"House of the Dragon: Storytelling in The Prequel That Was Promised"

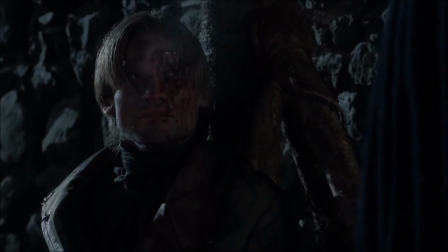744s
You could definitely be a casual fan and still have a profound experience with Game of Thrones,
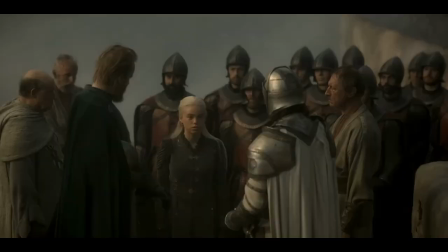749s
but my rewatch of House of the Dragon after knowing way more about the context was a way better experience than my first watch.
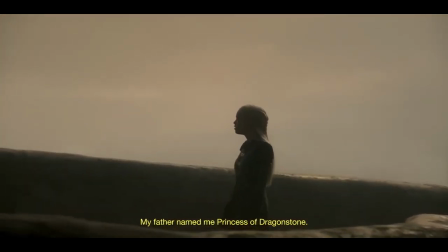757s
Now, some of the references that are completely missable to the casual fan are fine if missed.
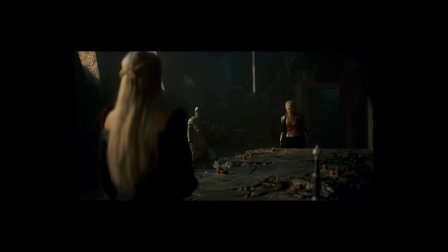763s
When Rhaenys delivers the news of Viserys' death, both Rhaenyra and Daemon clutch a specific reference to Targaryen history.
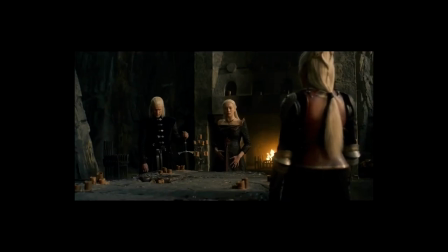771s
Rhaenyra places her hand on her unborn child, who in the books was to be named Visenya after one of Aegon the Conqueror's sisters. Daemon simultaneously grips his sword Dark Sister, which originally belonged to Visenya.
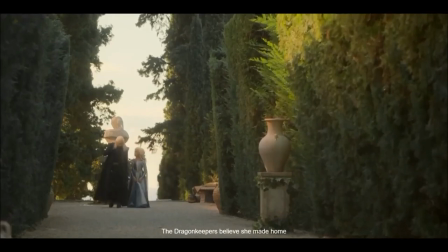785s
That's a really cool detail, but it definitely isn't essential to notice.
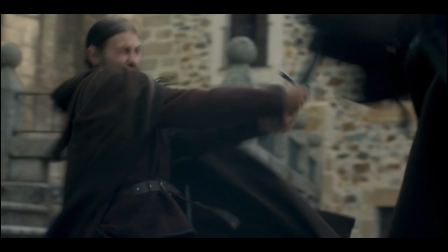789s
But absent much dialogue, House of the Dragon uses symbolic detail like that to actually build up the world.
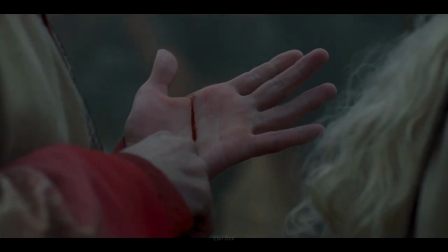796s
As such, it's really easy to miss out on key elements of this story universe.
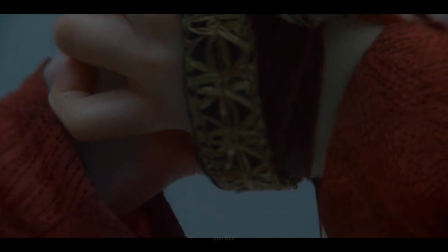801s
For example, they just barely show us what the dragon pit in King's Landing looks like from the outside, and if you miss that tiny detail,
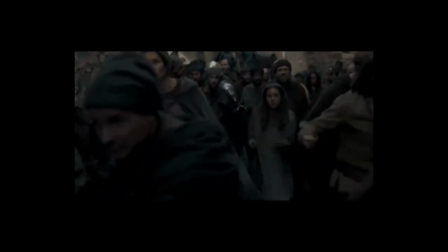808s
which I did on my first watch, then the buildup to Rhaenys blasting through the coronation floor doesn't work.
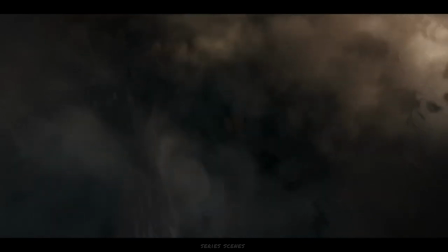814s
The shock just comes out of nowhere, so it doesn't feel cathartic or engaging.
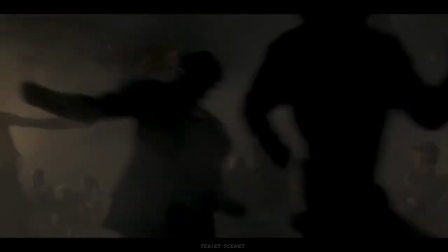819s
They don't spend any time at all explaining the regional geography of Westeros.
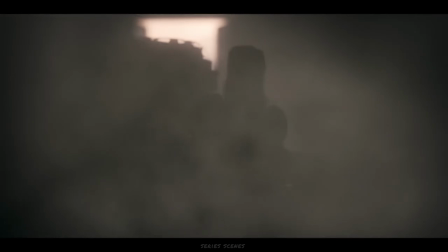823s
They don't use the intro for that purpose. So if you don't know it already, then the importance of the Stepstones is totally lost.
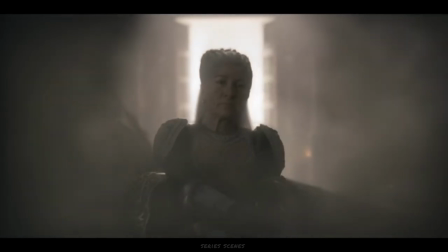831s
The proximity of Storm's End and Dragonstone is totally lost, and these are definitely key parts of the story.
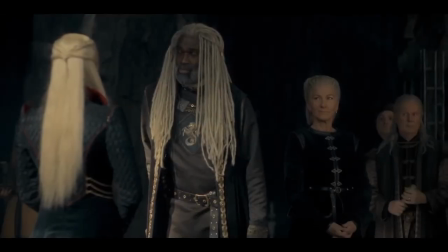837s
It's not until episode 10 that Corlys explains why the Stepstones are a good strategic hold.
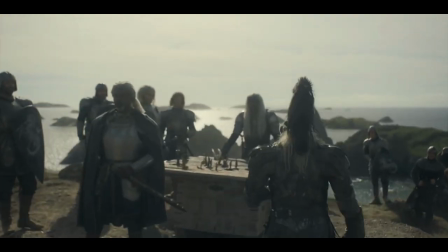843s
This really should have been explained in episode 1 when they first come up, so that we care about the wars there beyond our investment in Daemon,
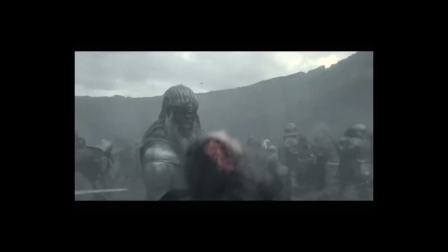851s
and as the war looms, we know that holding the Stepstones will be a huge gain for whichever side does.
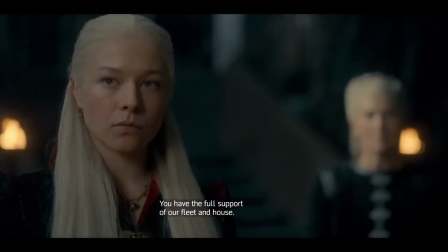857s
So we care more about what's happening to Corlys, and we get better payoff when he announces he holds the Stepstone.
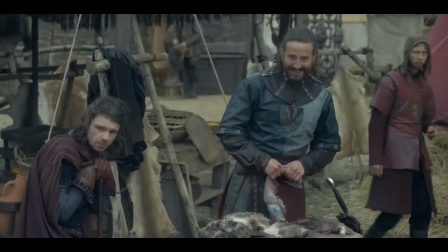863s
Likewise, if you don't know in advance that Harwin's strong will matter, he's entirely missable in episodes 3 and 5,
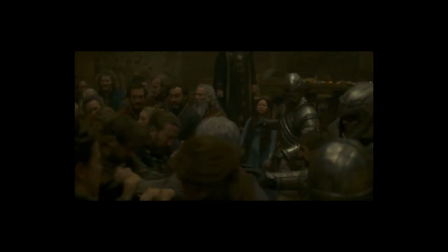868s
where if you do know to care about him, you'll notice he and Rhaenyra building a mild relationship. It's a better show if he doesn't just come out of absolutely nowhere after the time jump.
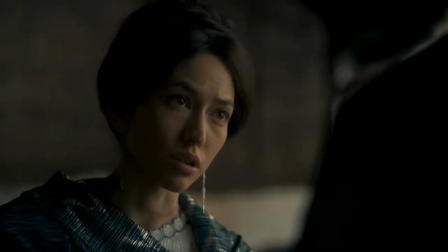876s
Same with the White Worm. The reveal that it's Mizaria means nothing if you miss the enormously subtle references to the White Worm in early episodes.
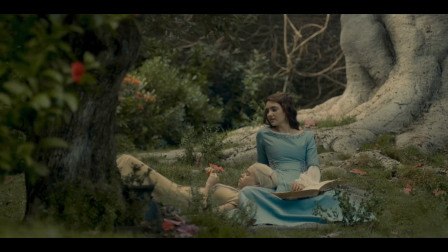883s
I missed both these things on first watch and I think others did too. There are tons of missable details even in the dialogue.
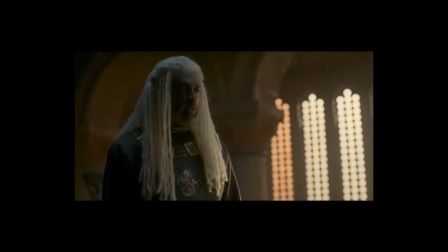888s
In episode 2, Corlys and Lord Beesbury disagree over whether to attack the Crab Guy.
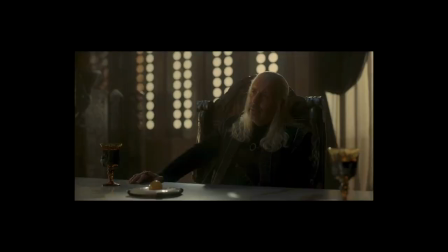893s
Stepstone's geography aside, it's fully missable that Lord Beesbury's family is one that likely takes money from the Iron Bank aka the Triarchy aka the Crab Guy.
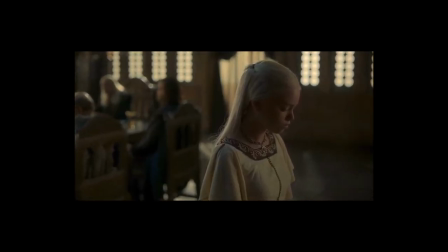900s
That's not something anyone just knows, and this scene is pretty boring without that key explanation.
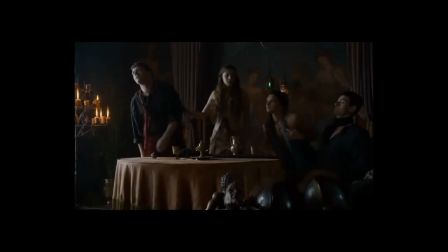905s
Things like music, fashion, body language, and symbolism in general were all excellent and by the end really the only saving grace,
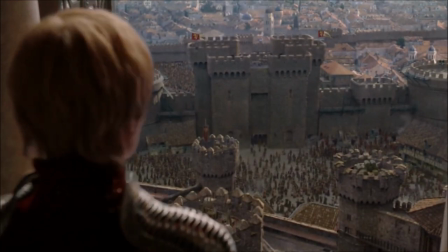913s
but at the show's height, they were mainly decoration. In House of the Dragon, symbolism is a core communicator of the story.
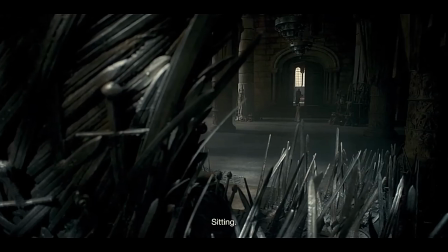920s
Again, if you're a casual viewer, you're apt to miss quite a bit.
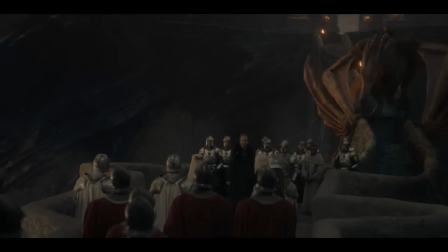923s
And while I like that there's a reason to rewatch and there's a reason to tune in to weekly YouTube channels that break scenes down, I enjoy these things.
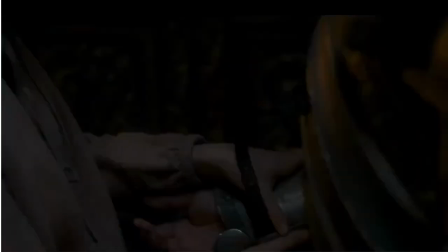931s
I do think it's a shame that for most people who don't want to or can't invest that time, House of the Dragon is going to seem like a lesser story than it is.
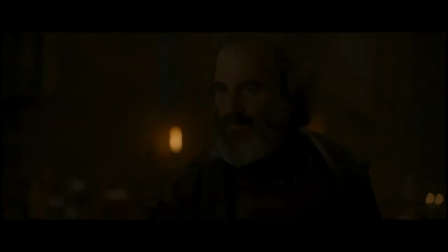939s
Using symbolic detail to tell the story is just a different approach to storytelling than using expository dialogue, but it's definitely less clear.
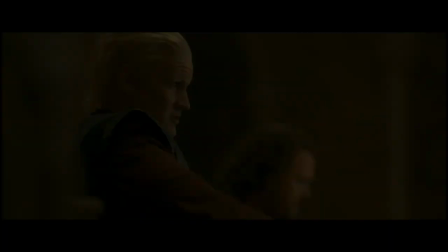948s
It does, however, allow for some creativity that I loved.
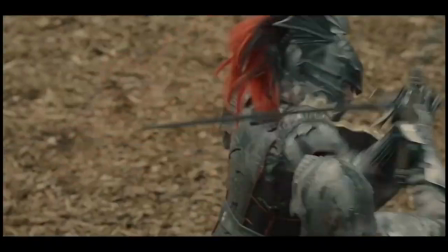951s
Kristen Cole fights with a flail, a weapon that can easily be perilous to its own wielder, hinting that perhaps this guy's own decisions will be his downfall.
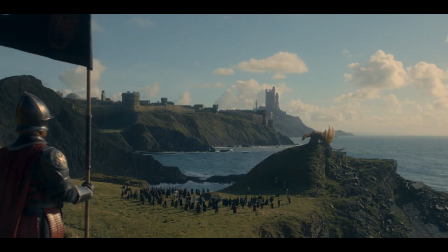959s
I'd classify that as just foreshadowing, but symbolic detail in House of the Dragon often does more than foreshadow.
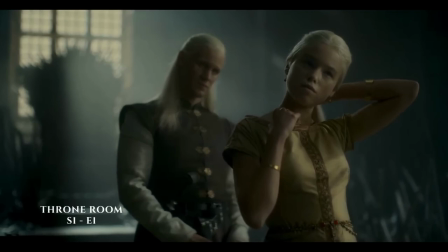966s
It can tell the story itself. When Daemon gives Rhaenyra the necklace in episode 1,
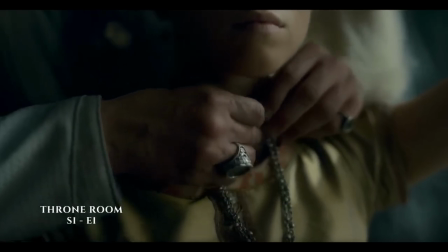971s
he waits for the ruby pendant representing House Targaryen to slide from the top of her dress to her neck before fastening it.
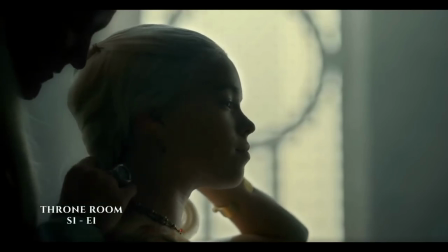979s
This builds intimacy between the two of them in a way their dialogue at this point cannot.
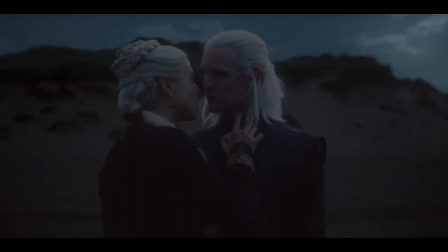984s
Likewise, the sex scenes in House of the Dragon actually serve a storytelling purpose, an unbelievably welcome improvement from Game of Thrones.